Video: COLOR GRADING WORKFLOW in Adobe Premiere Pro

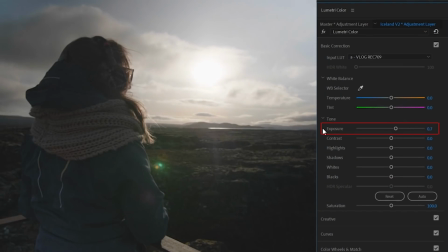The exposure doesn't always have to be perfect. Sometimes you like to have a dark tone or maybe a bright tone throughout your scene. In this case, let's for example say that I want to make it brighter to keep the shots positive and warm. Now, next up comes the highlights and shadows controls, which are super important.
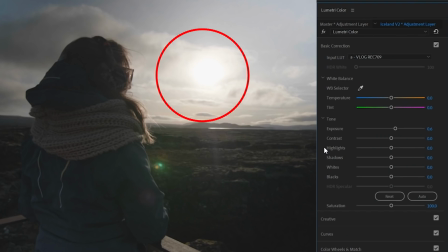When you're making your shots brighter, the highlights tend to be overexposed, which is very typical for video. But if you want to make your shots look cinematic like film, you'd better decrease those highlights, preserving them. The shadows, on the other hand, can also be decreased as we're making our shot flat again.
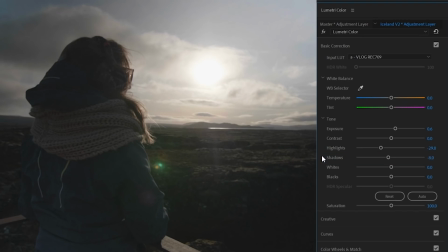Doing this, we're creating some more contrast. As a final touch, I would work on the blacks and the whites. These are the absolute darkest and brightest part of your shot.
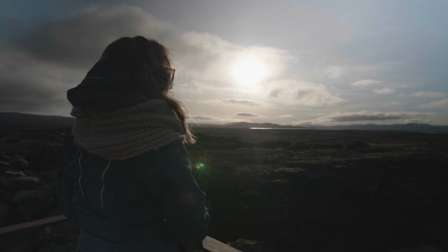Usually, when you have overexposed parts, such as a practical or natural light in your shot, they tend to turn gray if you lower the highlights control.
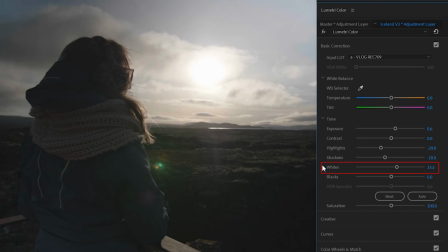So by increasing the whites, I can make those parts white again while retaining a dimmed highlight. And that's usually the only thing I do in there. The next part will be within the color wheels.
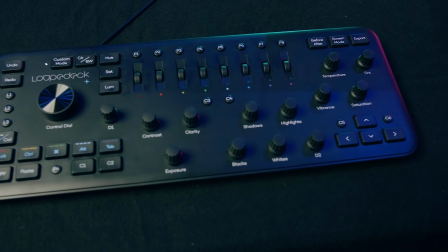On Loupedeck, it works a little bit different here. Here you can see that the panel is initially designed for Lightroom, but it works.
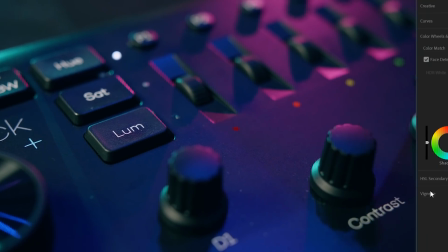Basically, you have these three buttons right here, which will switch between the shadows, midtones, and highlights.
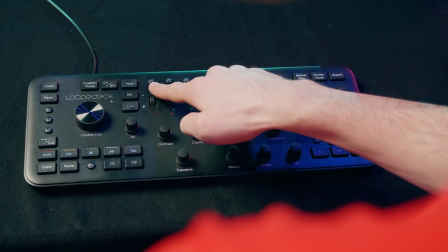For example, you can select the shadows. Then with the wheels here on the right, you can control the X and Y axis on the color wheel.
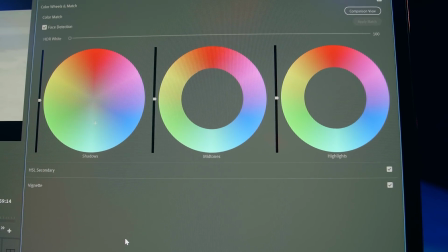It's kind of weird in the beginning, but you get used to it. I actually found out that you have more detailed control over the colors using these dials instead of your mouse. Anyways, in a lot of my work, I tend to go for the teal and orange look. Now, there are thousands of flavors within the teal and orange look, so it doesn't always have to be that typical action movie look.
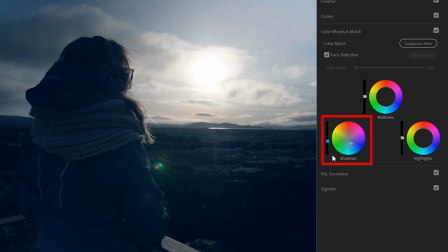But by introducing some teal or blue into the shadows, you make them appear deeper without having to underexpose the shadows. And you can make them pretty teal or blue. Don't be afraid to exaggerate here. And you can create your own flavor of the teal and orange look right here.
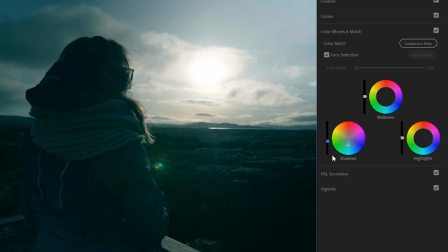Maybe you want to lean more towards the teal, or maybe more towards the green. How much color are you going to pull into it? You know, very interesting things which you can experiment with. Then for the midtones, we're going to go the opposite, which is the orange. So I tap on saturation, which actually means midtones. Yeah, it is kind of confusing. You know what? I'm going to create some labels. Hang on.
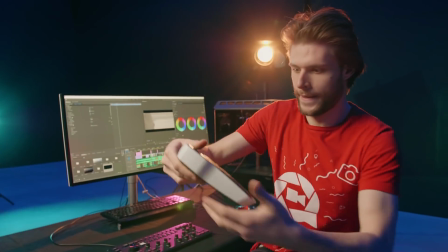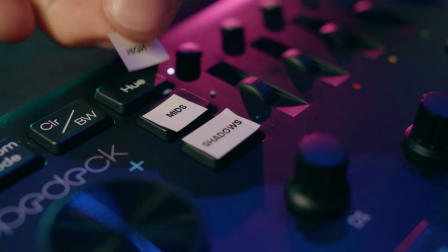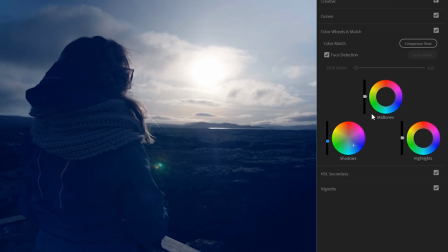There, that's better. Your shot looks pretty blue now, but because we're going to increase the orange for the midtones, the entire shot will neutralize itself and even be a little bit warmer near the skin tones. But we keep remaining that beautiful teal in the shadows. Now here's a nice tip that I've seen in one of the videos from Maddie. Blacks should be black and whites should be white. It makes it more polished, more cinematic.
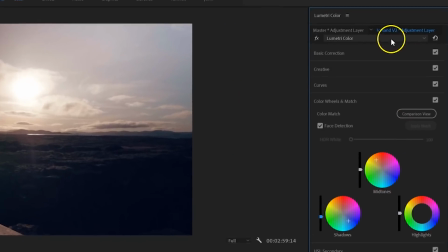Now in order to do that, we are first going to have to create a new lumetri color effect, which can be done from on the top. Now this is important as we're going to make a global adjustment to the previous color grading because we're about to make some changes into the curve step.
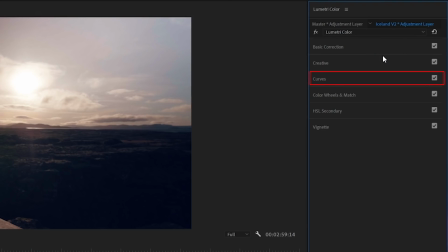But this step actually appears before the color wheels. So that means any adjustments on the color wheels will ignore what we are doing within the curve step or anything above.
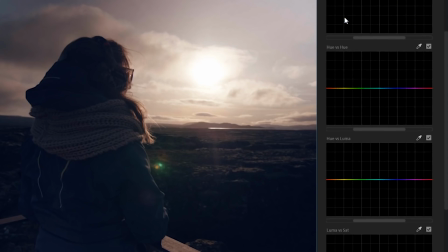Locate Luma versus Saturation,
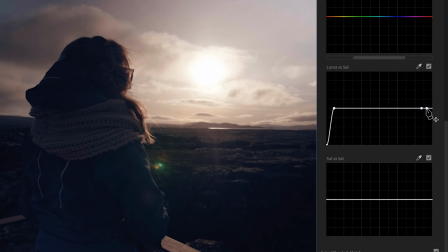and this allows me to pull down the saturation for the shadows on the left side and the highlights on the right side. It's a very subtle change, but it are those details that count. Thanks for the tip, Maddie. So that's basically what I do. Now let's say 80% of our videos are color graded just like this, nothing more.
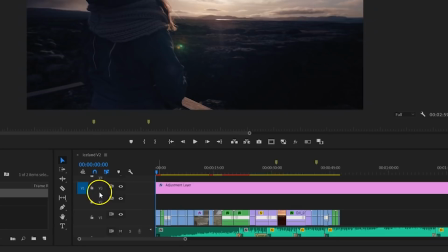No fancy LUTs or anything like that. I will then go ahead and lock that adjustment layer so that I can't make adjustments to it anymore,
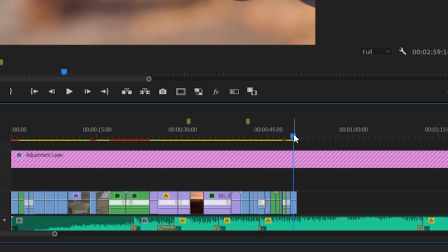because I'm gonna edit my video now and instantly have an idea of how my film is gonna look.
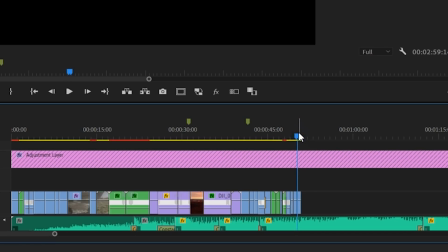The Loupedeck has some basic controls for editing too.
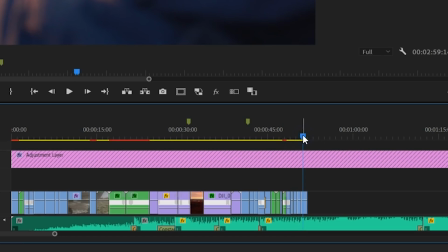However, since I'm using many short keys and my hand sits on the normal keyboard anyways, I don't tend to use it that much. But you know, it's there. Some people might like the possibility to add cuts or trim clips using the control panel too.
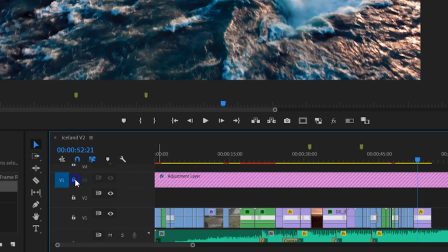Now, while editing, sometimes I enable the adjustment layer back and make slight adjustments.